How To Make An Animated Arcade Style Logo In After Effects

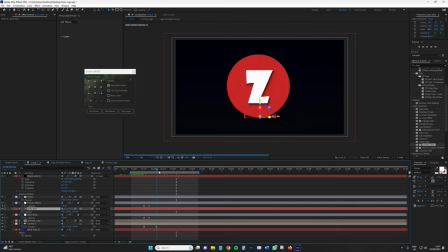1238s
It is somewhat too drastic when it's on the text,
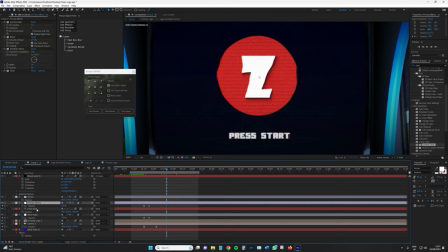1243s
but having the primary effects on an additional adjustment layer, sandwiching the text in between is a great alternative.
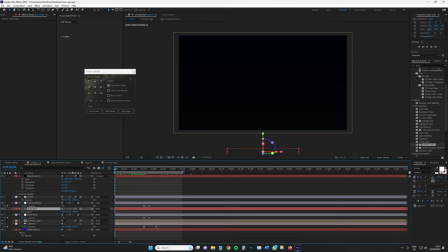1251s
So we have one more thing to do to this composition to give it the final touch.
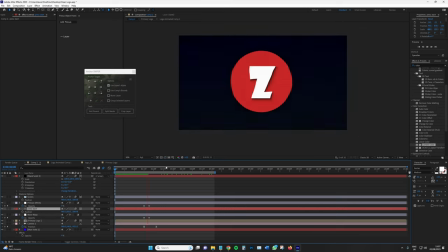1261s
So Zach's gaming logo comes down. Nice zoom out into the arcade, and then you can have like your little jingle or so for like the final 2 seconds of this. You never really want a logo to last too long. Okay, so that's looking great.
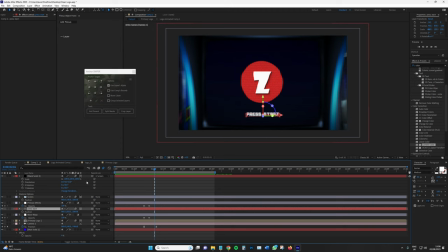1278s
And the final thing we're going to do is go back to the primary logo composition, go to composition settings,
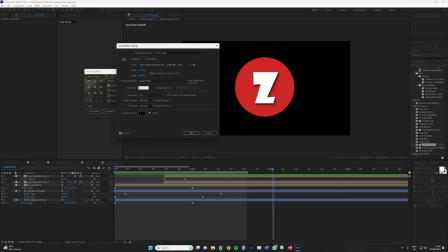1284s
change the frame rate from whatever it is to 15 or 12.
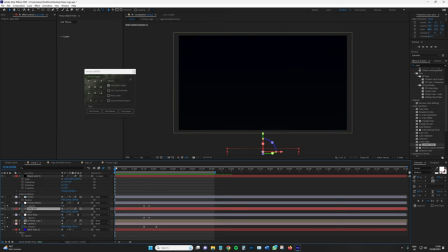1289s
If we go back into comp 2, it gives it a little bit of that animated stutter that we might be familiar with from Into the Spider-Verse. It works well for this kind of element. And there is one more thing that we could do.
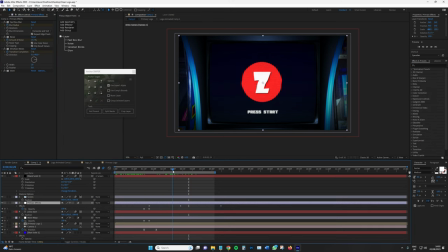1302s
So there is one more thing that we can do, although it is very dependent on kind of how you feel about these things. But we're going to go to primary effects and duplicate that layer, bring it underneath everything but your primary logo,
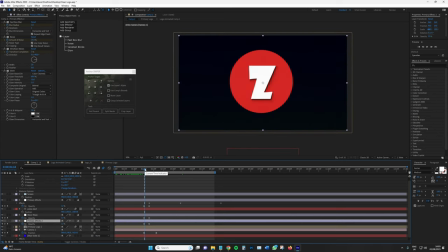1316s
get the opacity, make sure everything's in tune, delete all of these. We're only using this adjustment layer. We've only duplicated it really for the opacity keyframe.
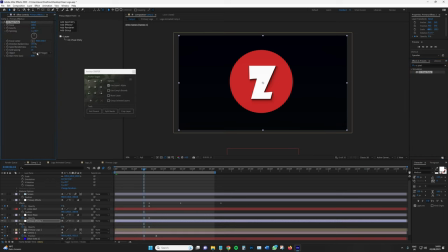1330s
Type in CC pixel poly and drag that in. And we're gonna go to direction, randomness, it's gonna be 0. The grid spacing 1, speed randomness 0, force 0, and gravity 0.
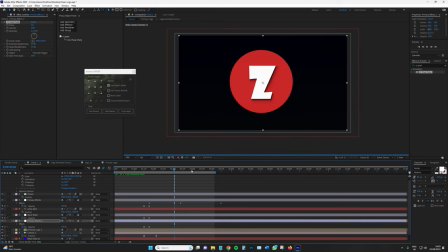1351s
If we go forward actually, so you can see what that effect looks like.
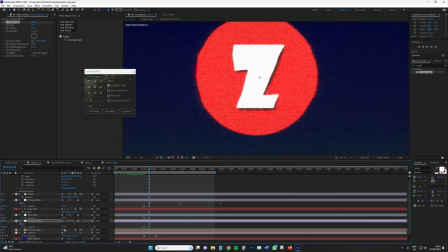1356s
And then if we go to where the opacity is set for its final keyframe, adjust that down to say 50.
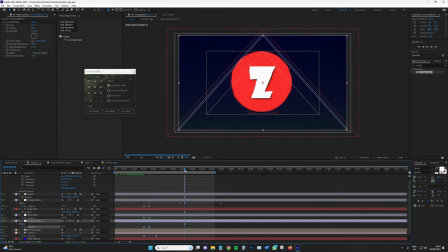1363s
And it just gives it more of a pixelated texture on the screen.
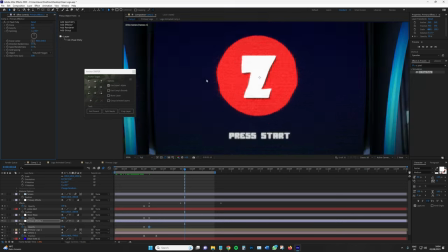1368s
If we turn this off, it's a little bit noisier.
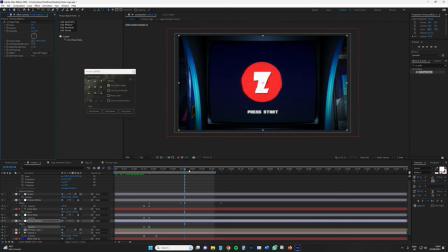1375s
Kind of adds to the vintageness of it. But yeah, so this would be it. You don't have to follow the pixel poly thing, but it just adds a little bit of a texture to the logo.
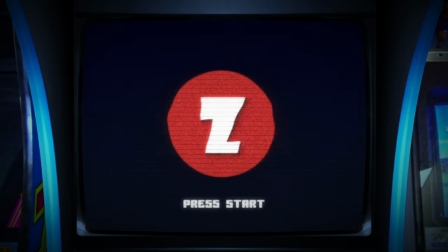1386s
All right, guys, I've been Lewis with Fidevo. I hope you found this informative.
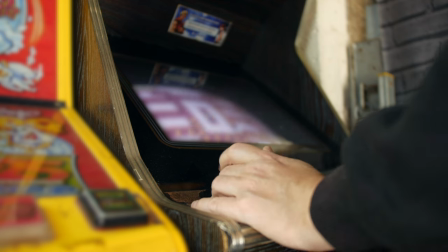1392s
So, you know, as someone who grew up with Andrew Kramer tutorials and the likes on After Effects,
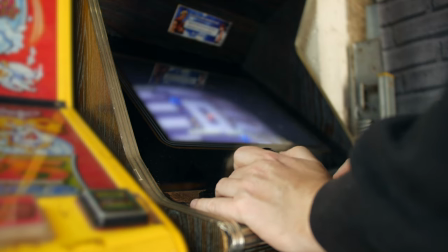1397s
a lot of the time I would never intend to kind of follow the tips, so to speak,
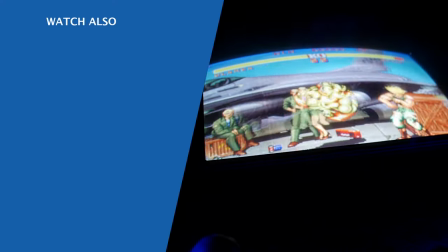1402s
to do what they've done. But just knowing how they've achieved something would very much help me in my journey.
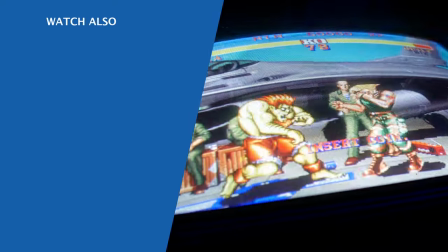1410s
So yeah, there's that. Catch you guys next time.